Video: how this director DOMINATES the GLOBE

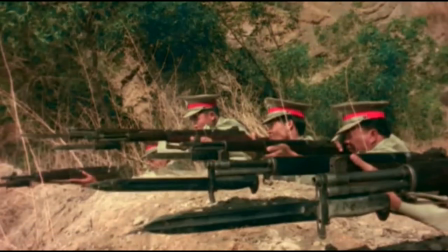(0:16)
What stands out most about Tears of the Black Tiger is how director Wizzit Sansanating?
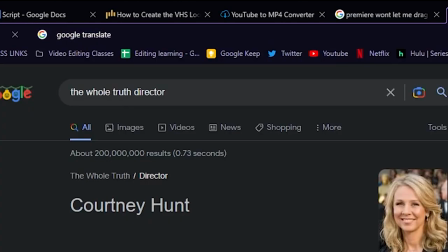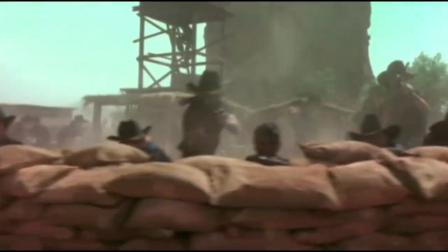(0:29)
What stands out most about Tears of the Black Tiger is how director Wizzit Sansanating made the film for audiences all across the globe.
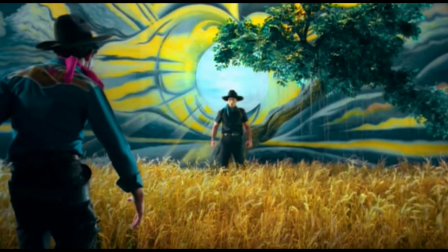(0:37)
For this video essay, I'm going to be talking about Wizzit's use of the Eastern-Western genre to platform his films for a global audience.
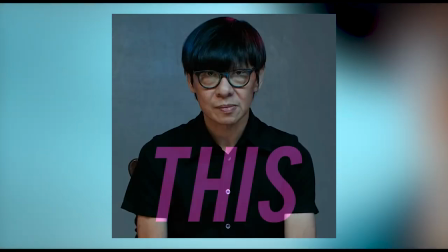(0:44)
Oh, by the way, this is Wizit San San Tiang.
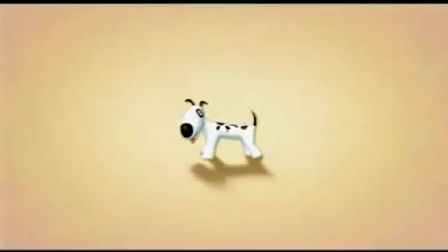(0:48)
He's known for this, this, this, oh, and all of those too. But today, we're going to be taking a look at this. Let's start by figuring out what a Western is.
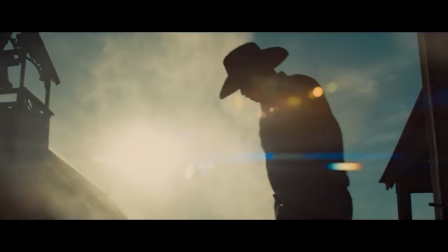(1:08)
Typically, a Western is a film comprised of a strong, independent main character, typically exceptional at their craft.
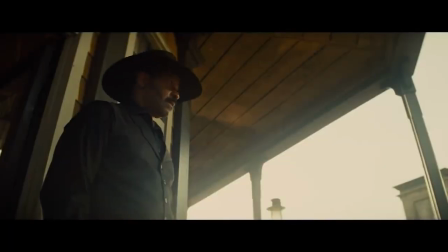(1:15)
This character is somewhat flawed, but ultimately shows a glimmer of humanity with a deeper sense of good despite their internal struggles.
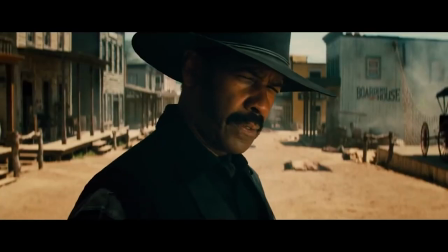(1:23)
They do all this while accentuating American values and cultural traditions, such as America's strong gun culture.
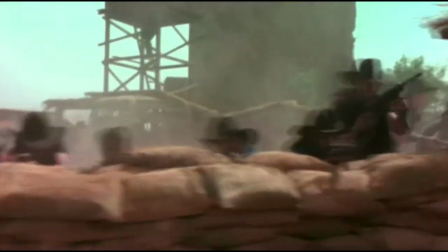(1:31)
If we accept this definition of a western, we can then say that an eastern western is when a filmmaker from an eastern country adopts the structures and
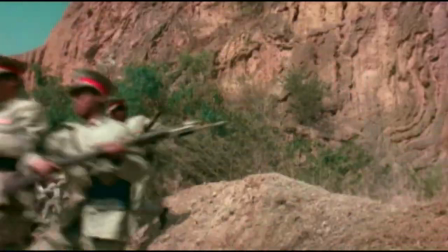(1:39)
conventions while building off this framework to make it marketable to an Eastern or global audience.
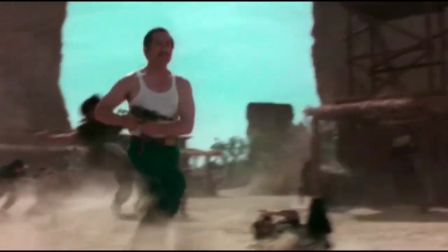(1:46)
The genre has a simple framework and is often looked down upon by a lot of popular cinema,
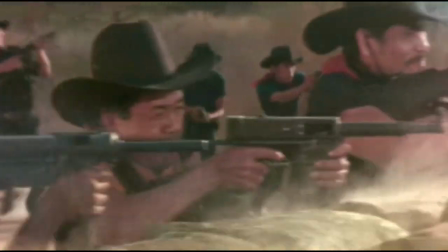(1:52)
but it's the simplicity of the genre that perhaps makes it one of the most unique. Let me explain.
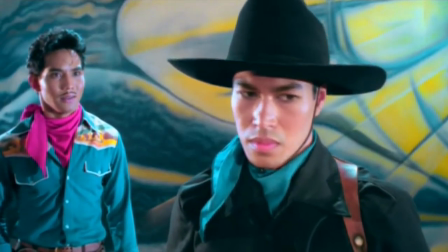(1:57)
These genres excel due to the moral complexity of these characters, in part because it mirrors our own.
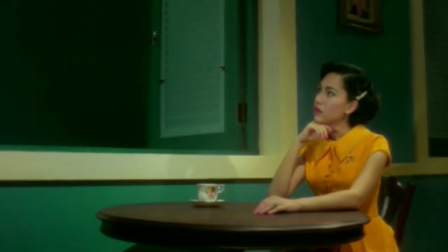(2:05)
Just like us, they are all learning and growing as they're moving through the path of life.
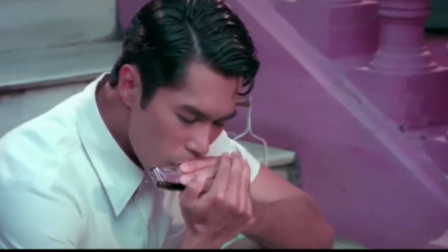(2:09)
Their shortcomings make us think of our shortcomings.
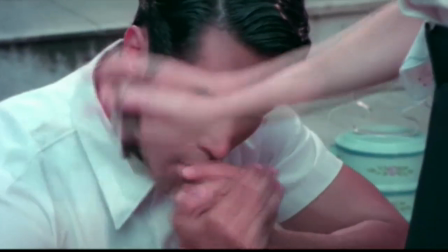(2:13)
Perhaps the reason we root for them is the reflection of ourselves rooting for us on our own journey.
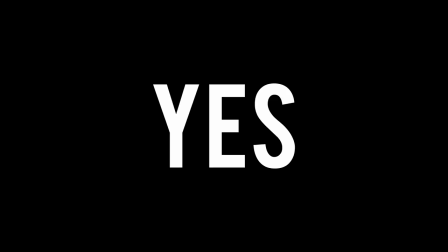(2:19)
So is that it? Yes, but no.
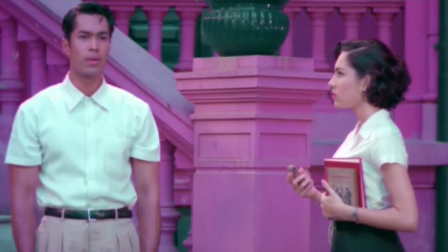(2:23)
Anyone, regardless if you're born in Asia, Africa, or the United States can relate to these characters.
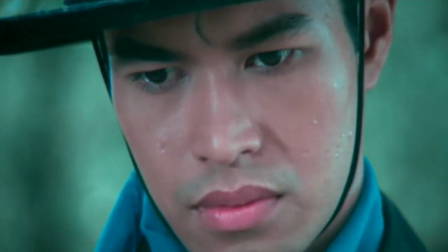(2:29)
This genre allows the director to give us a reflection of ourselves, where we get to be the badass saving the town.
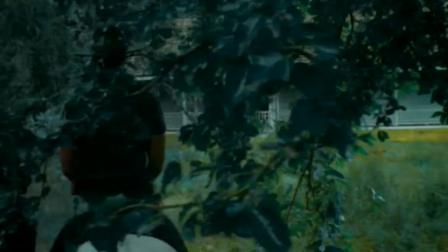(2:37)
It is the simplicity of this framework that allows directors to market these films to a global audience, and Wizit is a great example of this.
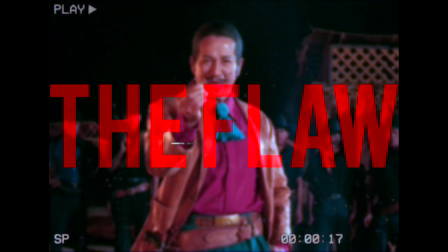(2:45)
Here, let me show you. Throughout the film we follow Dumb.
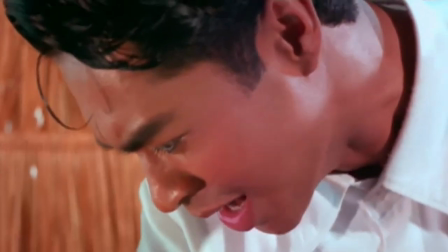(2:50)
We see the murdering of his family, which is ultimately what leads him to fall in with the bandits.
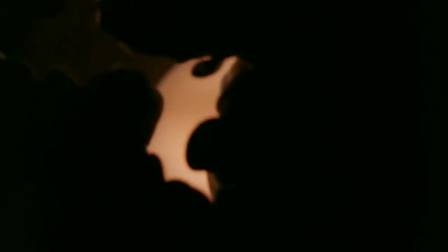(2:55)
While many of us cannot relate to being in a gang of bandits,
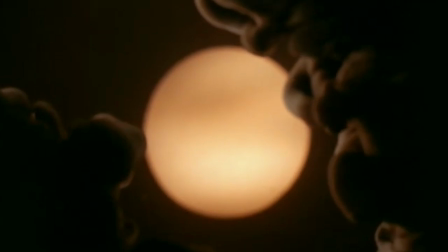(2:59)
we can all relate to what it feels like to go through hardships and be in unforgiving circumstances.
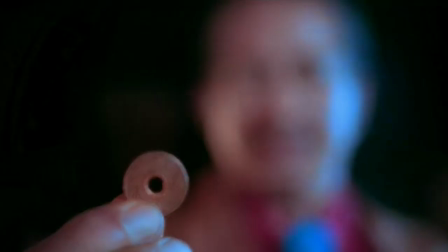(3:05)
We all have an understanding of how these circumstances could affect someone at a young age, making his shortcomings not all that unreasonable.
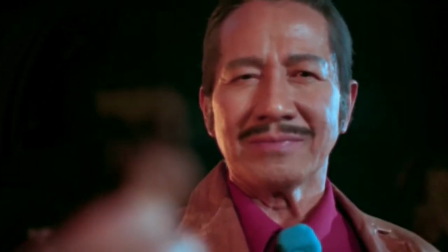(3:13)
This can be seen as a flaw in Dumb's character, which helps the audience member understand and relate to his character.
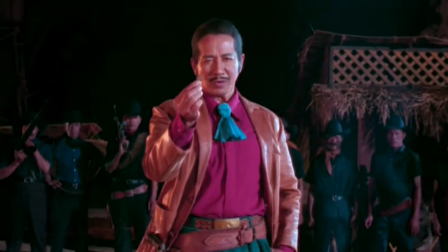(3:21)
Once again, we see our shortcomings in Dumb's shortcomings, making us root for him in his journey, the same way we're rooting for our own.
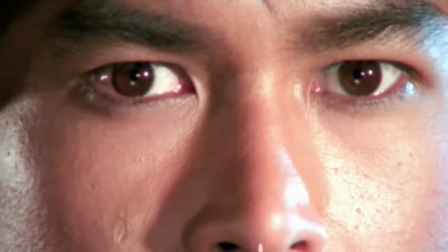(3:33)
So, we know how Wizit demonstrates Dumb's flaws. But how does he show that Dumb is exceptional at what he does?
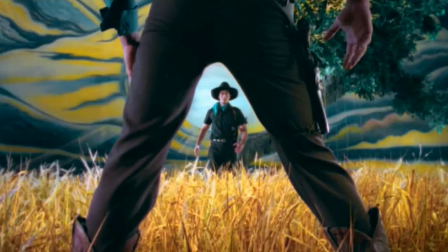(3:41)
Well, to start, in this gunslinging scene with Mahiswan,
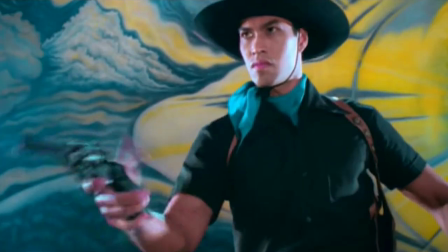(3:45)
Wizit utilizes quick cuts and close-up shots to help reinforce the speed at which Dumb can gunsling.
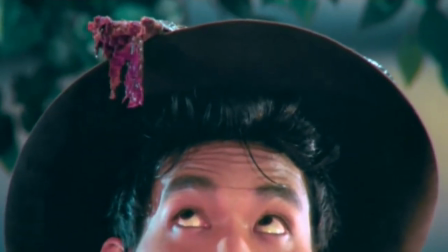(3:52)
Here, Dumb not only shoots the snake about to attack Mahiswan, but also the tree branch it was on so it would fall on Mahi Suwan's head.
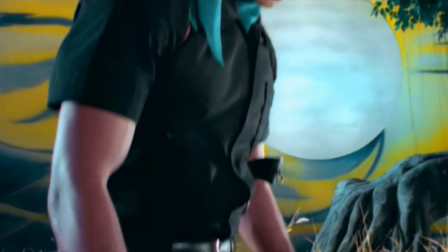(4:01)
This once again reinforces that deeper sense of good I was talking about earlier, but it also shows how exceptional he is with his gun.
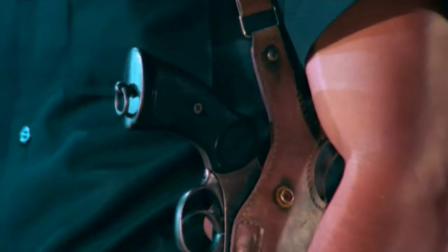(4:09)
Throughout life, we often admire those who excel at what they do, and this applies to cinema as well, helping us root for dumb just a little more.
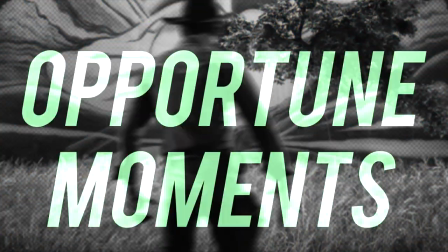(4:17)
This scene is also a great example of how Wizit takes opportune moments like these to market to a transnational audience.